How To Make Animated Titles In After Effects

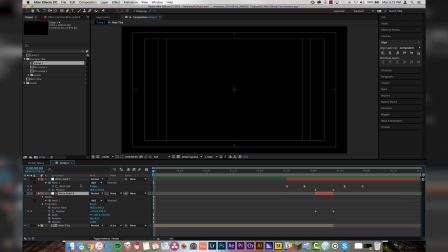8:11 The last thing that we're gonna wanna do is select all of our layers,
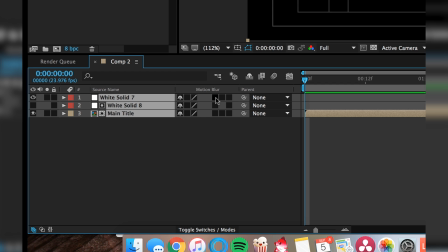8:16 go back over to toggle switch modes down here, and we're gonna turn motion blur on for everything, including motion blur in the comp. And same thing with our pre-comp. We're gonna go in there, we're gonna make sure that motion blur is turned on for all of these and motion blur in the comp.
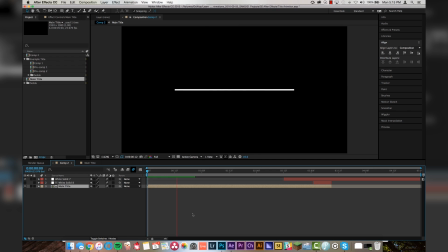8:28 So then that way, when we play it through, it gives the effect that it's moving faster than it actually is. Nice motion blur. You can especially see it if you scrub through right here. You see how the line is like all blurry? If you turn off motion blur, it just is a stale line. So this is actually giving it the effect that it's actually moving, which is exactly what we want.
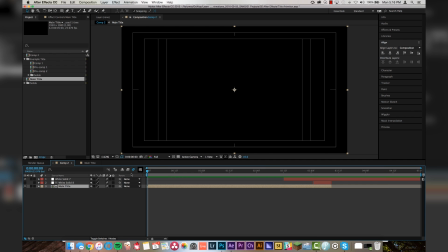8:48 And then last but not least, we pre-comp everything one more time and we set a scale keyframe at the beginning and a scale keyframe right when the animation finishes, right there. And I'm gonna have it scale up to
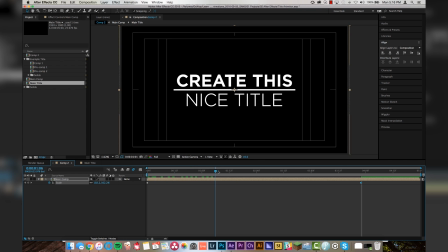9:03 107% so that the entire time it's moving, it's actually moving towards camera and giving us nice little movement there. And here's the final product.
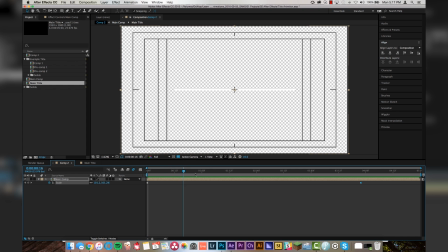9:14 And if we toggle this black layer off in the back, it means that it is an alpha layer, so you can drop that over anything that you have inside of Premiere. Real quick, we'll go over and export. So we'll go File, Export, Add to Render Queue.
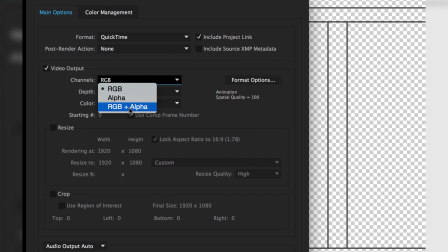9:27 Then we're gonna click on our output module, lossless right now, and we're gonna change this to RGB plus alpha, which is gonna give you that alpha background layer, very important.
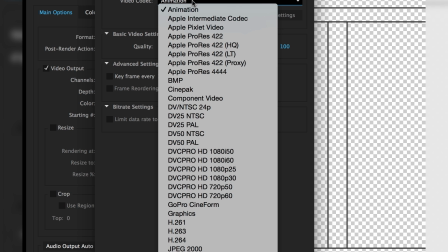9:36 And we're gonna go to Format Options, and we're gonna change this from animation to Apple ProRes 4444.
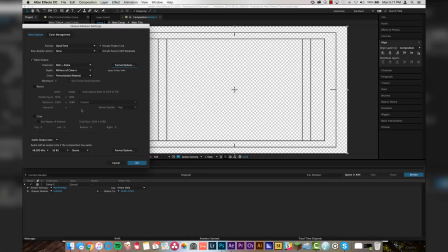9:43 We're gonna click OK. Everything else here looks good.
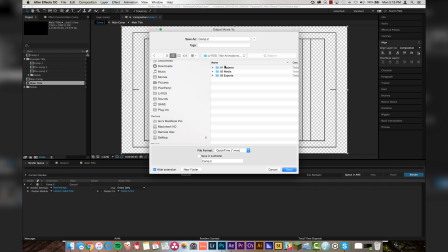9:46 Click OK, and we will send it to, if you followed my last tutorial, the folder hierarchy from Post Haste. We're gonna go to Media and go to Graphics and call this Final Title. click save and render. All right, guys, there you go. We just created a custom title in After Effects in less than 10 minutes. Use the knowledge that you just learned in today's video to create your own titles and personalize it to fit your project. Or if you really like what I did, you can just copy me verbatim. Thank you for tuning into this week's video. I hope it helped some of you out. Don't forget to follow me on social media at NotIanSands on Instagram, Twitter, and Snapchat. And as always, do not forget to subscribe to my channel to keep up to date on all the tutorials, all the product reviews, and everything that is Learn How to Edit Stuff. All right, subscribe. Until you do, I'm going to listen to dubstep. Oh, God.